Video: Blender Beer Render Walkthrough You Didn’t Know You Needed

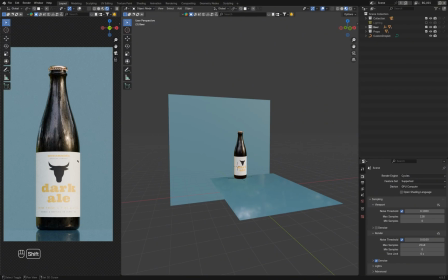Here's a quick tutorial on how to create an awesome beer bottle render in Blender. The lighting setup works for many different types of glasses.
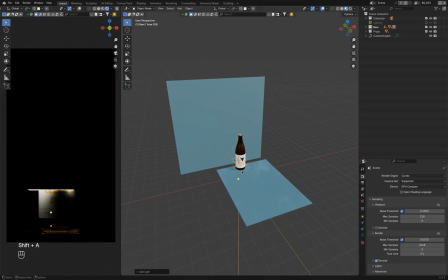First, add an area light and scale it, so it's a narrow strip. Press S to activate the scale tool, then pick the axis you want.
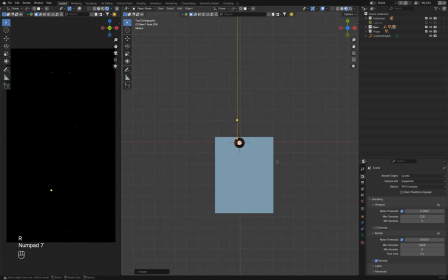Here, I scale it along Y. Rotate the light to align it with the bottle. This helps keep the light focused and controllable.
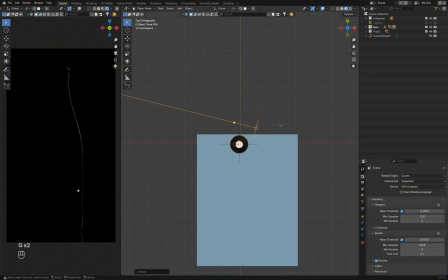Place the light behind the bottle to get nice highlights on the right side. Then, duplicate the light with Shift D and move it to the other side. Now you'll have nice rim light on both sides of the bottle. You can adjust the intensity of these lights later when you add a background light.
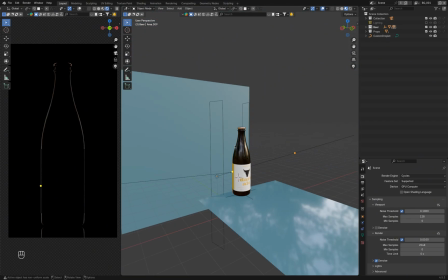Right now, it's hard to tell if they need tweaking, but you can always zoom in to check the edges.
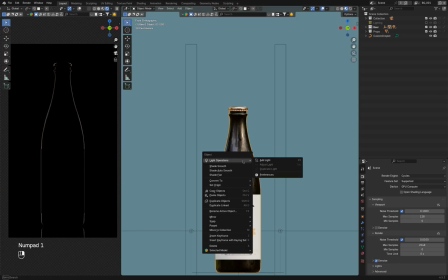Quick note, I use the Light Wrangler add-on to set up and adjust lights in Blender.
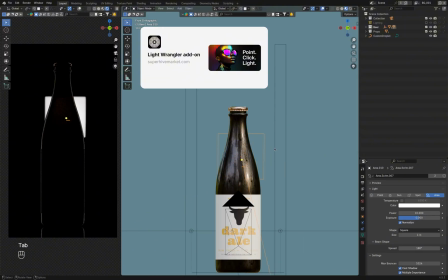I think it's the best add-on for this, but do your own research. The link is in the description if you want to learn more.
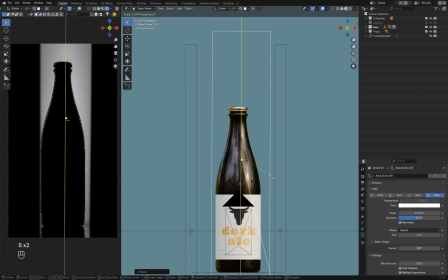The bottle needs to have some glowing light coming from the inside.
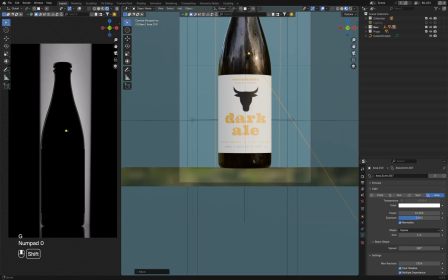Since the bottle has dark glass, I don't want it to be too bright, so a nice, subtle accent is exactly what I need.
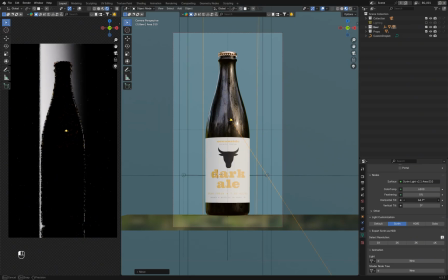Therefore, I add a third light to the scene. To make the glow more interesting and less flat, I'll add a gradient to the light source. I use the horizontal tilt feature in Light Wrangler to do that. The power needs to be adjusted as well, so I increase it to actually see the light coming through the bottle. You can experiment with different values to find the one that works best for your setup.
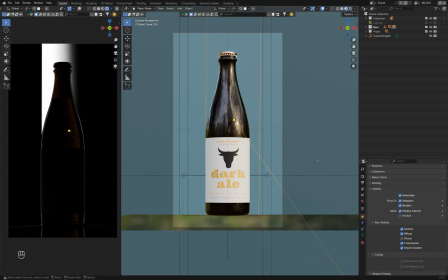In the object properties, I turn off glossy ray visibility to avoid overexposing the left edge of the bottle. It's a good practice to toggle the visibility on and off to see the lighting behavior and how it interacts with the surface you work with.
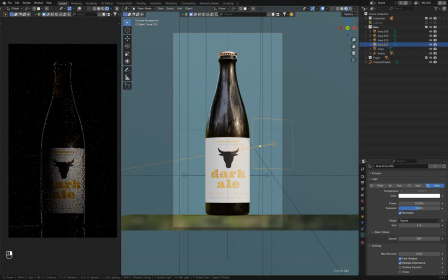The label is one of the most important things, as the brand and title should be clearly visible and readable. I like to use a simple area light positioned at about 45 degrees to the front. This helps avoid unwanted reflections.
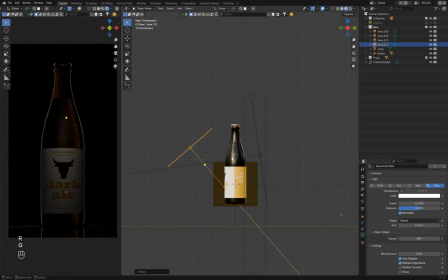You can also turn off glossy ray's visibility in the object properties, just like we did with the light source behind the bottle. This light position also creates a smooth falloff at the sides of the label, adding some variation so the label doesn't look flat.
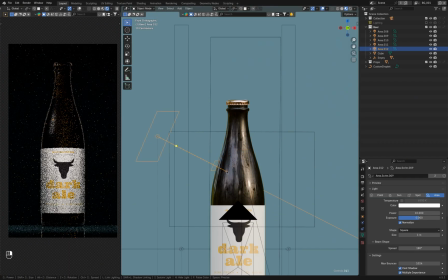You can spot a highlight on the glass in many beer shots or renders, since it's an obvious way to define the shape and show that the surface is shiny or slightly rough.
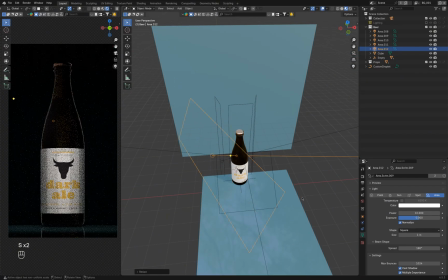Product photographers use so-called scrims, which are basically frames with translucent material stretched over them.
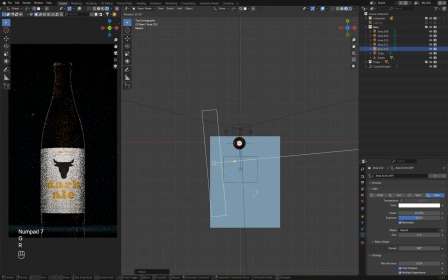Anything that diffuses light can work as such a material. A softbox or strip box positioned at a sharp angle creates a gradual light falloff.
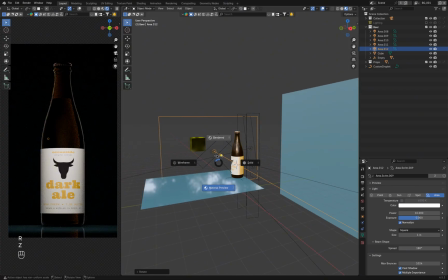Since we work in 3D and don't face the same physical limitations as photographers, we can create almost any light modifier we want.
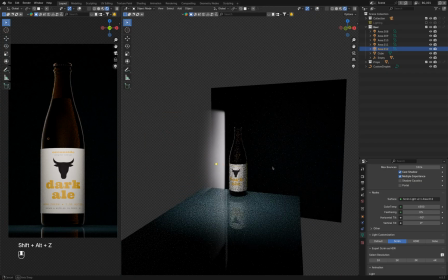To get a nice gradient, you just need to simulate the same light pattern in your light.
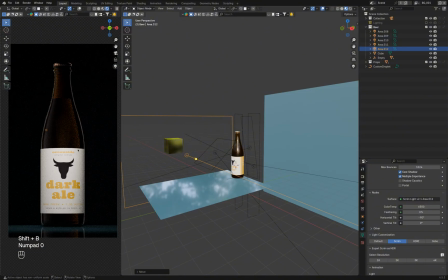Light Wrangler lets you shift the main bright area to one side, producing the kind of result photographers achieve in a studio.
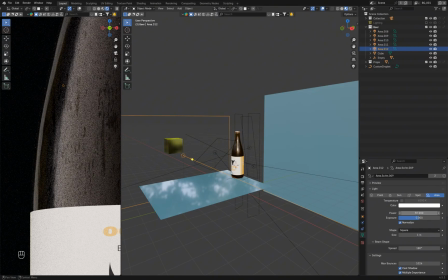The glossy surface will reflect the light, creating a smooth gradient.
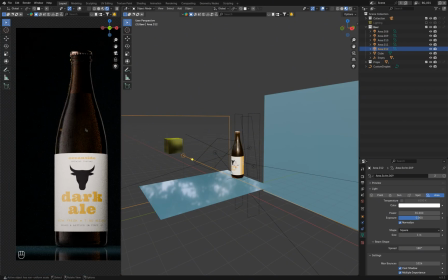It's important to keep the light fairly close to the object, since it's easier to control than a very large light.
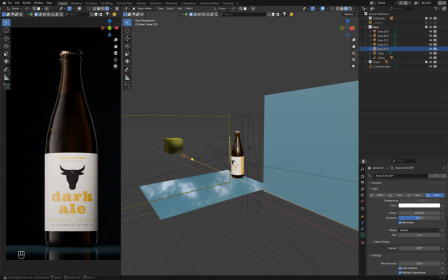I usually try to make my lights just slightly bigger than the main object I'm lighting. In the object properties, I go to shading, open the light linking feature, and set the collection that contains the beer bottle. Then I exclude the label to prevent it from being overexposed by the large gradient light source.
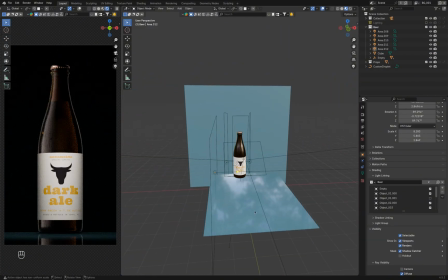I noticed the cap had some dark spots at the very top, so I placed a regular area light above it to fill them in and separate it more from the background.
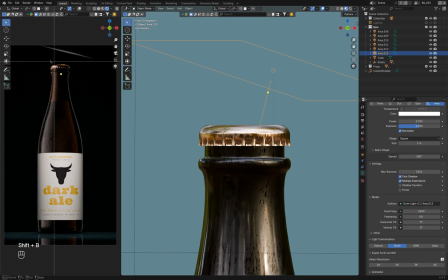Last but not least, the background lighting. There are tons of ways to make the area behind the product interesting.
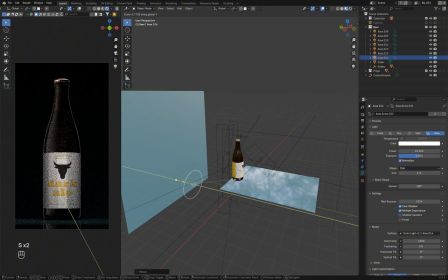Here, I use an area light with a disc shape and scale it into an oval. The light is placed close to the plane to create a high contrast between the top and bottom parts.
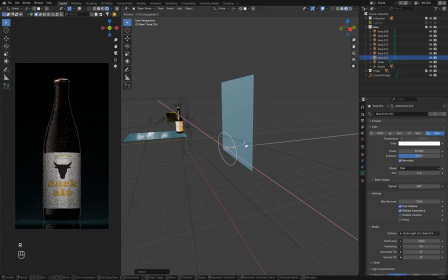The background material has bluish tones, which contrast with the label's color scheme. The roughness is set to 0.5, so the light reflected from it is soft and diffused.
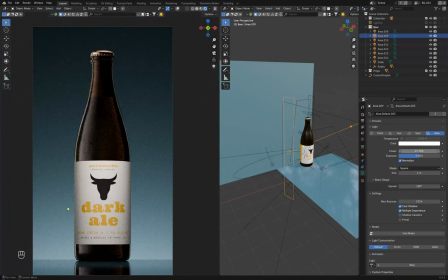Once everything's set, you can tweak each light's power, size, and position to get a better match.
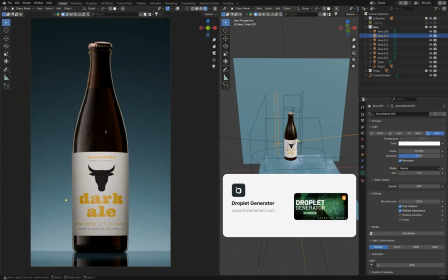I also added some droplets on the bottle using the droplet generator add-on, which utilizes geometry nodes.
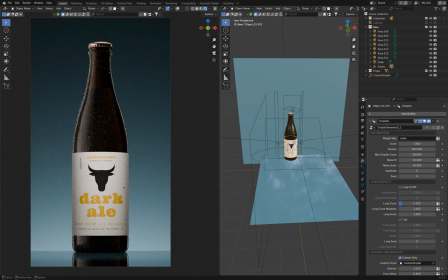I use different amounts of droplets on the glass, the label, and the cap to add more variation.
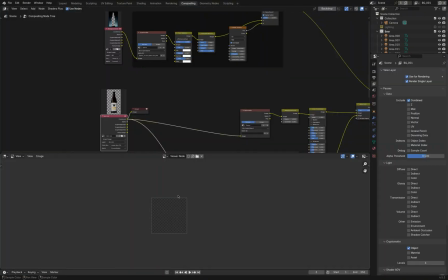I recommend rendering the main object and other props on different layers to control the lighting even better.
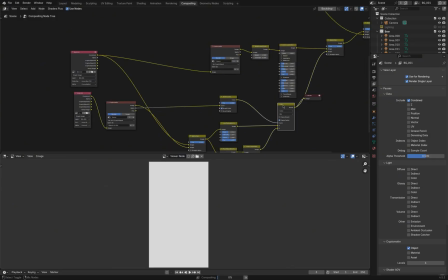In the compositor, Cryptomat was used to separately tweak the bottle and the label. Let me know if you have any questions in the comments.
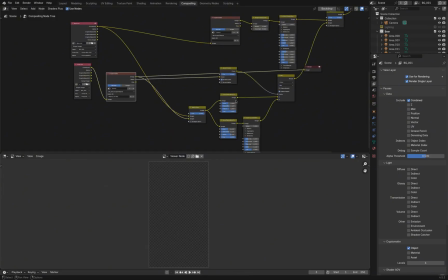See you soon!